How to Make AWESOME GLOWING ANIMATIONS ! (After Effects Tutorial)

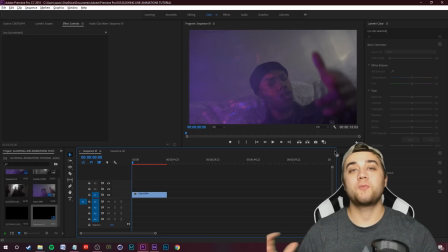11s
What's going on, my friends? Welcome back to another tutorial.
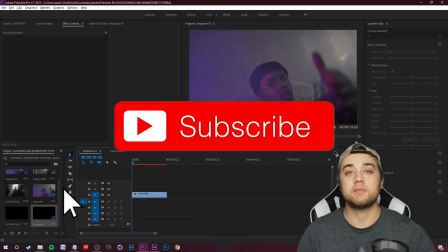14s
Today, I'm going to show you guys some cool and useful methods for creating glowing animations like the Blottermedia video clip that recently went viral.
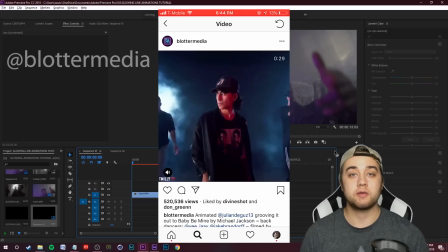21s
I'm actually happy to see that a lot of people were giving the editor credit within that. On the screen now, I'm going to show you guys some of these cool animations.
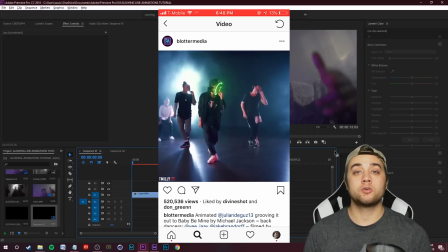27s
The artist mainly edits these dancing videos, which gives him a lot of room for all these cool creative things to do with these glowing animations.
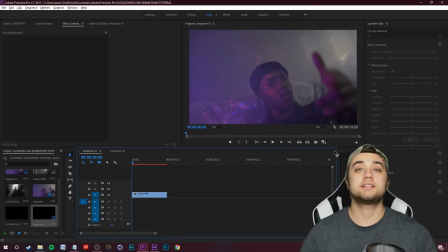34s
And there's a lot more that really goes into this than just the method on how to do it. Like I said, I'm going to show you how you can create those glowing animations, and it's very simple. But the real meat and potatoes behind creating really great looking glowing animations is having a great knowledge of how animation works,
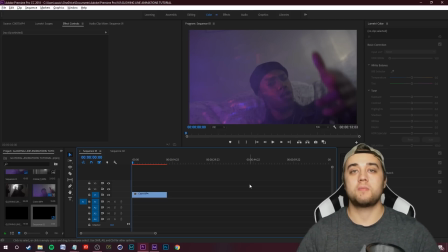49s
plus having a lot of creativity whenever you're working on it in post. Let me preface this video by saying there is a method for creating these line animations within Premiere. All you need to do is use that kind of graphics thing and then just draw lines.
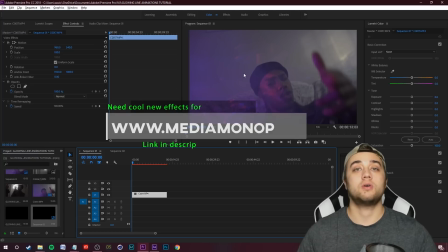60s
In my opinion, it doesn't work that well, but if you do have Premiere and not After Effects, this could be a good method for you.
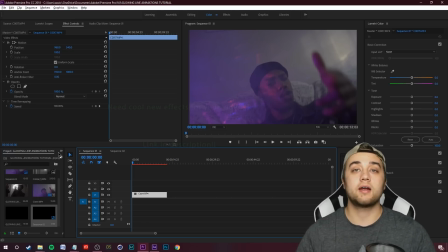66s
If you do want to add the glow on top of that, I recommend you either use any glow plugin for Premiere, or you can use my glow preset that's available on my website, mediamonopoly.co. I've already made a video before on line animation, so in this video, I want to be sure to show you guys a bunch of stuff I haven't talked about, different ways to create the animations,
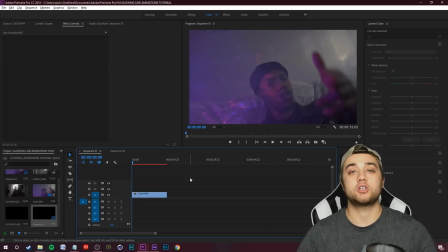82s
tracking the animations, applying different effects onto these animations, and different methods on how to create them as a whole.
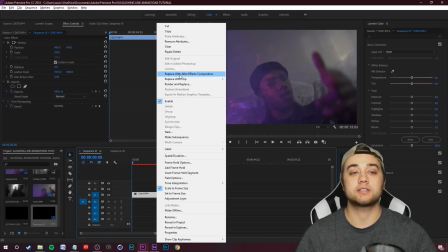88s
So first off, let's go ahead and right click our clip and replace it with After Effects composition so we can get to work on this in After Effects.
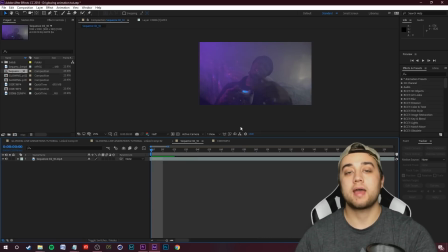94s
All right, so let me go ahead and show you the traditional way I've been doing these line animations myself. One thing that I want to say is a huge key part to making these really look good and having this kind of creative starting point to work off of, having footage that has a lot of motion. So obviously in these clips, there's a bunch of dance movements. There's a bunch of things kind of being expressed through the dance movements.
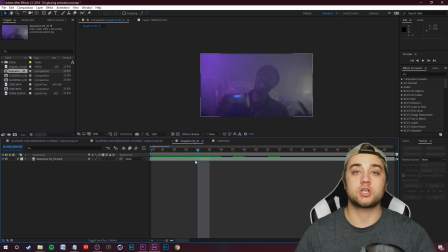114s
It has a decent amount of movement, so it's going to work way better than a shot that has zero movement that's just shot on a tripod. So first steps first, what we're going to do, I'm going to double click on this clip until this goes from composition to layer.
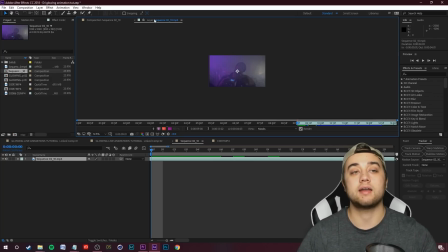126s
If this still says composition, just double click it again until you are in the actual layer for this clip. Just go up to this little brush tool. You want to find your brush window as well as your paint window. In your paint window, you can change the color of the brush that you want. I'm just going to stick with white for now, as well as you can select whatever size of brush.
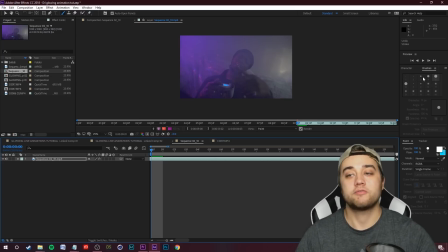142s
I like to go with a hard rounded brush, something around 5, 9, or 13 for the size. And then another big key to this that messes up a lot of people, whenever you are in this paint window,
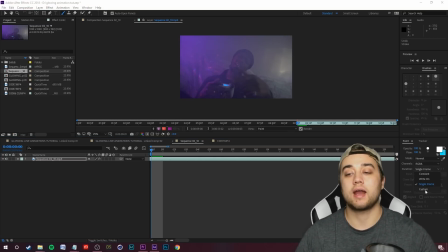152s
you want to make sure that your duration is on single frame, not on constant as the default.
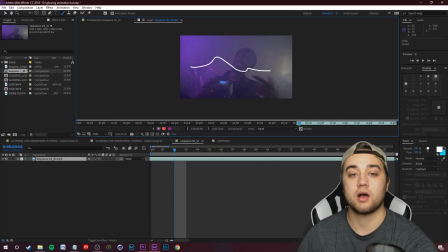157s
If it's on constant, as we move along, it's going to just stay like that. If you put it on single frame, let's go ahead and draw something, move a frame, draw something, move a frame, you're going to see that's how we really get that line drawn animation. So let me go ahead and start drawing some stuff and just give you guys a little bit of a basis.
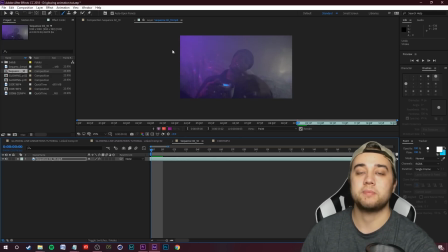172s
Another huge tip is make sure you're clicking the page up and page down keys on your keyboard to move frame by frame. Whenever I first started out, I would move this, draw something, and move this. This sucks up so much time, so make sure you're using those little shortcuts, page up and page down.
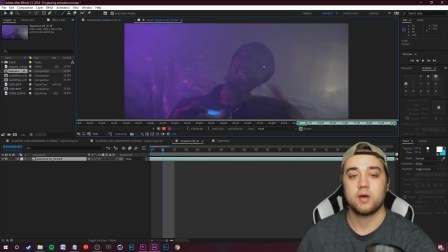186s
One thing that's pretty common is people like to draw in these glowing eyes. Let's go ahead and just click page down and just do that a few times just so you guys can see what it looks like. Here's what that is looking like. Pretty quick. So if you want this really quick line drawn animation, that's the way to go.
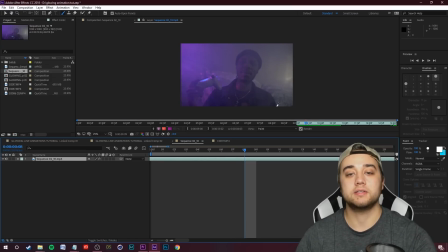201s
Let me give you another example. Let's try and make some lines kind of weave around his body. So I'll draw it like this and then I'll just go page down. I'm doing everything really quick, but keep in mind, if you want it to look really good, the key is to take your time and pay attention to detail. So that doesn't look too good. It's just kind of all these choppy lines flying around your screen.
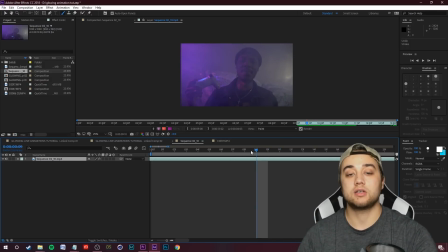220s
If you want it to look a little bit more smooth, and in my opinion, I think it's easier for the viewer to actually take in what's going on this way. So if I want to have the lines weaving around my subject, I'll draw a line, page down, and I'll draw the same thing, and I'll just keep repeating that.
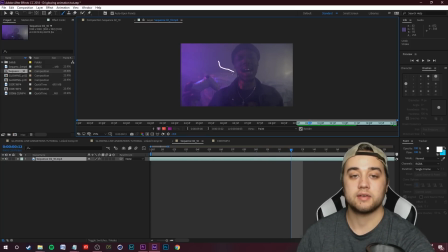235s
So draw a line, draw it again. And then every two frames, you're just drawing the same exact thing. Now let's go ahead and play that. And as you see, it's not as kind of choppy and thrown on the screen. It just sticks there a little bit longer so you can really understand what's going on. That's a quick little basic trick that should help your animation.
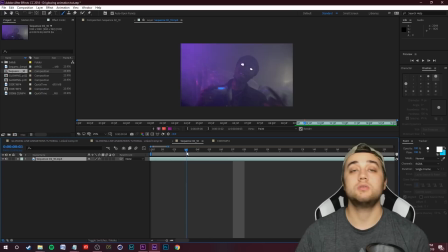254s
Now let's go ahead and make these glow, which is a huge part of doing this. So it's actually very simple.